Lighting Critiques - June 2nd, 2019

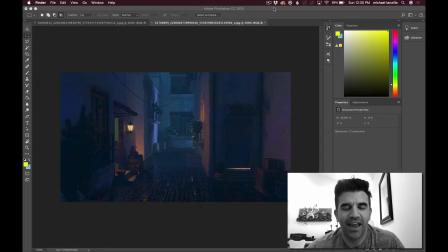[0:03]
Hey Ubaid, how you doing? This is Mike, and I wanted to talk about the images that you submitted. So we have the image that you submitted here along with your reference image, and I just want to talk to you about the approach a little bit before I get into some specifics because we need to kind of restructure the way that the lighting is going on this.
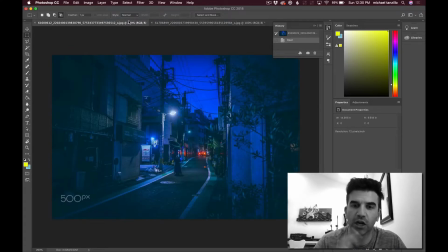[0:21]
So the two biggest things is that I know that you wanted to focus on this is like a color palette reference, and then the other thing was this dog here.
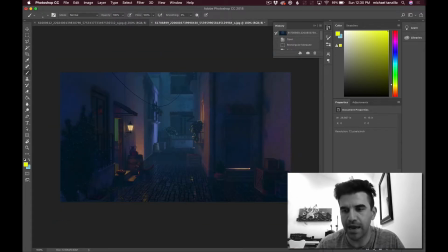[0:29]
We really wanted to focus in on that as the main focal point of this shot. So right in here. So one of the things when I first looked at the image was that I didn't see the dog. Like I was looking around and I kind of, my eye, like if I squint at it, my eye was drawn.
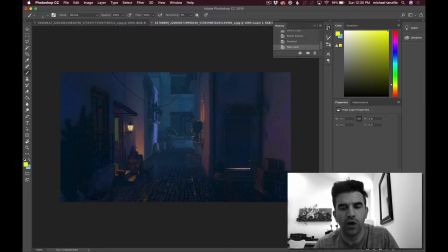[0:44]
Like I first kind of saw this light, then I saw this sliver of light down here because it's very thin and very like contrasting and bright versus the dark. I also kind of focused back here because this light is a little bit bright. And I didn't actually get to the dog until I started kind of looking around the image a little bit.
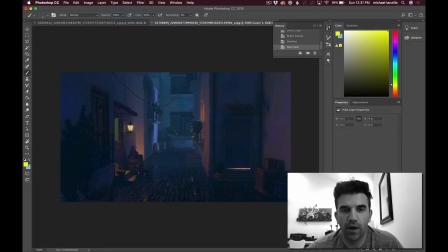[1:02]
So I would say we need to structure the shot in a way that really gets the focus there. So how do we do that? There's a couple different things that we can do. Number one is we have some opportunities here. We have this lamp and we have this doorway open.
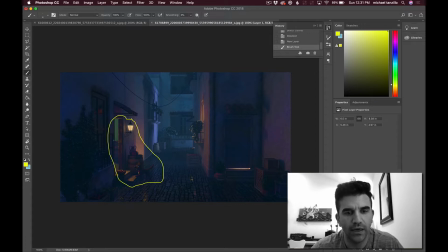[1:16]
And so we really want to create like a pool of light right in here to allow the viewer to focus on the dog. Now, what do they see when they get there? The dog should either be layered in a way where he's brighter than his surroundings or darker than something that's bright over the background here.
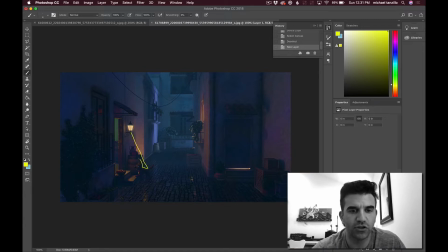[1:35]
Like maybe this light brightens up the wall back here and the dog is just rimmed up but he's a dark shape over a light background. We have some options. If it were me, what I would do is I would tone down all the stuff over here in this part of the image and just make it kind of secondary.
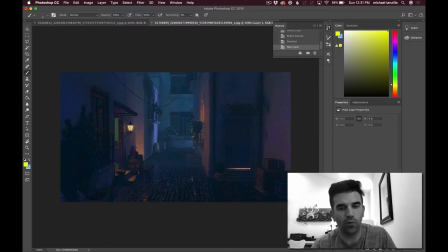[1:51]
You can have things like the light on inside this window if we want, but the thing is that we don't want it to overpower this. We want it to be secondary. So we want whatever the brightest thing is to be like number one here,
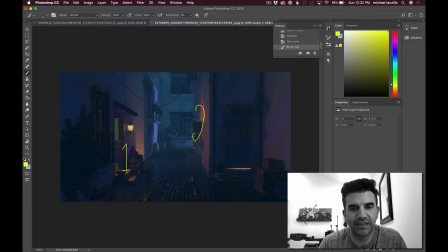[2:05]
and then anything else over here, like maybe this is the second focal point and third focal point. So we don't want to, whatever we do, we don't want to draw anything away from this region. So everything that we do in this shot, everything that we structure is about getting the audience's eye into that region.
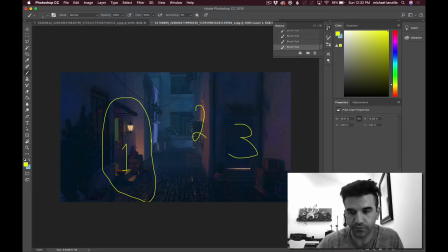[2:20]
And then when they get there, then we can work on the payoff a little bit. So the other big thing that I want to talk about is the color of this shot, because overall you've got several different colored lights kind of all happening at once, and that's totally fine.
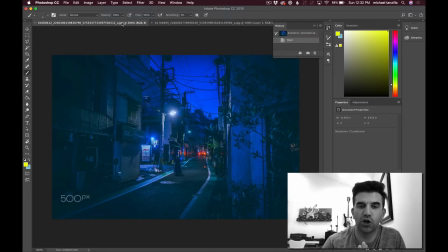[2:34]
The one thing that's working really well on this one is there's two main tones. There's kind of like this bluish purple cool and then this red pop. So because again, if I squint at this one, I focus on two things. I focus on one, this lamp, and two, this car back there. And if I really want to get
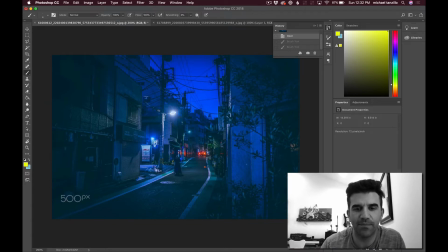[2:54]
zeroed in on stuff, I think that this type of in terms of a reference strategy,
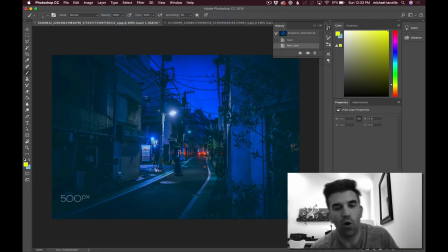[3:00]
I think that something like this could be really nice, like a warm pop on a cool background.
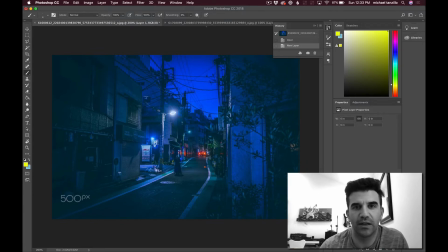[3:06]
So what I'm thinking is I like this color palette, and you've got a slightly different one. And if you want to change it up, that's totally fine.
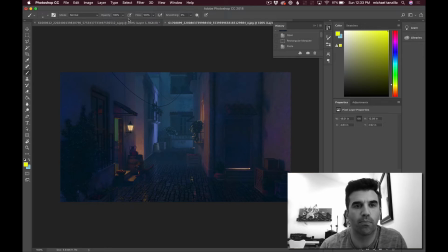[3:11]
Yours, like if you look at the walls here, are more purple than here, which are more blue. But I think we can use this kind of like cool surrounding all around the dog.
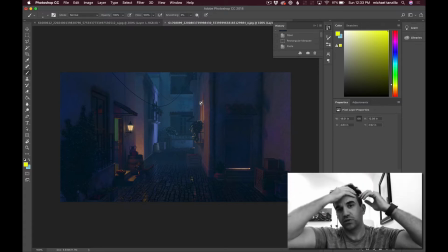[3:23]
So this is like a bunch of cool tones that kind of evaluate up in there,
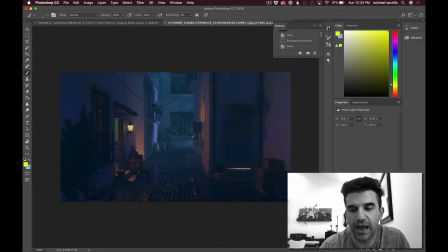[3:26]
and then just allow warm light to be spilling out of this region, so that everything bounces and pulls forward from the blue background. And then what we can do again
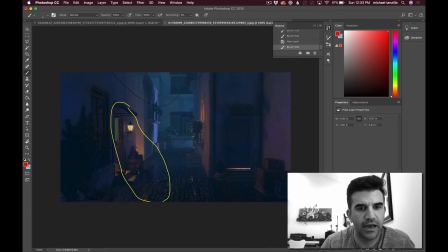[3:44]
is use this light as a reason, because it's really hard when the character is very small on screen. Use that light as a reason to hit him with a really hard rim light that allows us to pick up his shape, his form, so we can understand it's a dog in this space.
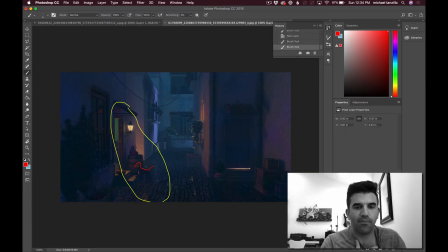[4:02]
Now, in terms of getting him to pop off of the background,
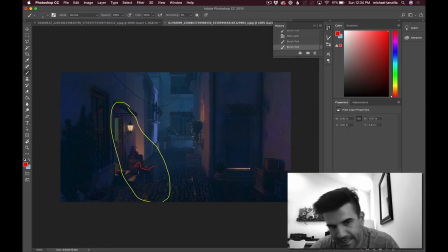[4:09]
what we can do, because he looks, it's hard to tell, but he looks a little bit brownish. He actually looks the same color as this barrel. And there's not much you can do like with a wood barrel.
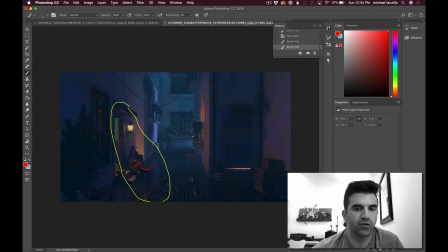[4:21]
It's gonna be that color. So maybe I would consider doubling, like adding a second barrel right like in here. Just change this up real quick. I would add like a second barrel like right in here,
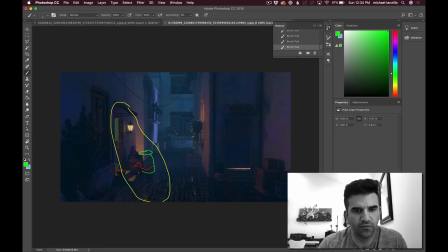[4:34]
and then so just to kind of, that's a little bit farther out, but like just to kind of get that whole shape behind them. And then I would just darken the barrels down a little bit, so they're the same tone but they're a little bit darker, than allowing that brighter rim to pull over top of it.
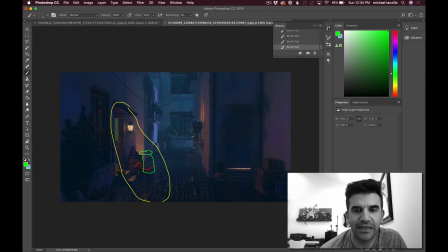[4:49]
All this other stuff is a good idea and it's a good structure. It's just, let's just tone it down. So like anything, again, anything over here and over here, anything in this region here.
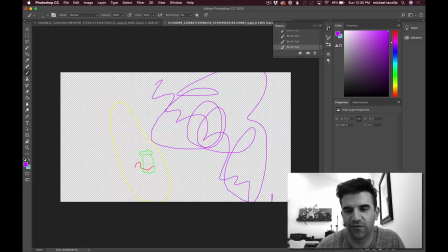[5:01]
Let's just go ahead and tone it down. This is my best artwork I've ever created. If I just like leave this is the coolest drawing I've ever done.
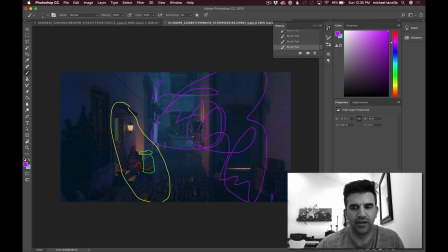[5:09]
So everything over there, cool. And then actually let me structure this a little bit better. So we've got cool stuff here. And here, and then everything else just in the middle is warm.
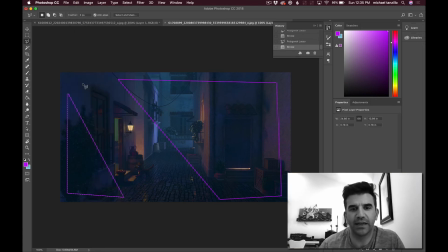[5:27]
Also that I wanted to point out about this is to make sure that you're paying attention to the contrast levels when you're taking a look at your shot. So one thing, again, about these hazy shots is that we don't want the haze to be everywhere.
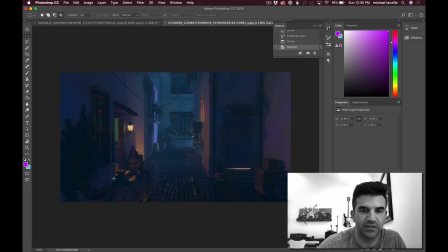[5:40]
We want the haze to help us get a feeling of depth. So just make sure that we're getting some darker elements in the foreground here, and then allowing the haze to build up as we get away from the camera,
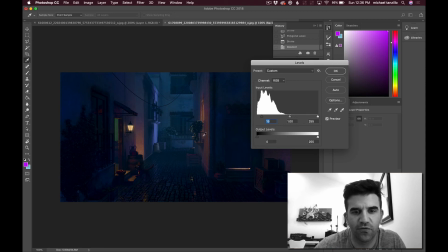[5:49]
because we do have some room to get a little bit darker here in the foreground, and we do have some room to play with the brights.
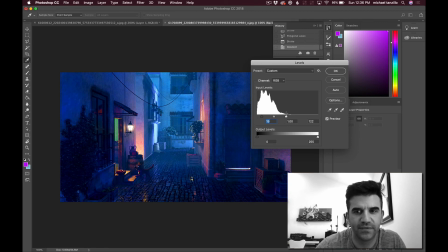[5:56]
So like that's too much, but in terms of like the brights on the dog, like if we're just zeroed in here, we can push him to be about that bright, so his eyes really pop, his ears really pop. Just getting, like, I see that he's got this gold collar.
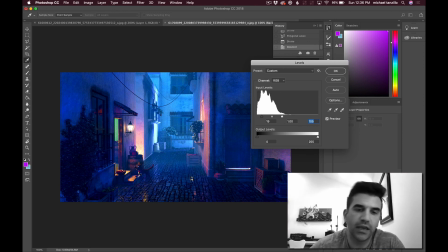[6:14]
We can maybe even hit that with a little shimmer of light, and really push that to the place where we can really get him to pop off. So I think there's a lot of potential here. I think it's a cool story that you're telling. I would just kind of restructure the lighting a little bit now that we have the focus on the dog and we know that the surrounding, we can kind of go from there.
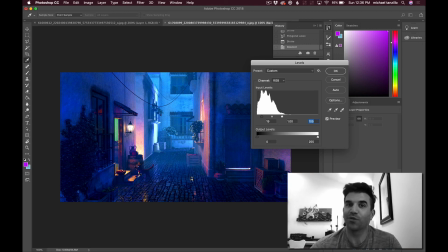[6:31]
So if you have any questions, just post them below and I'll be happy to answer anything that you may come up with. So I look forward to seeing where you go with this, and happy lighting.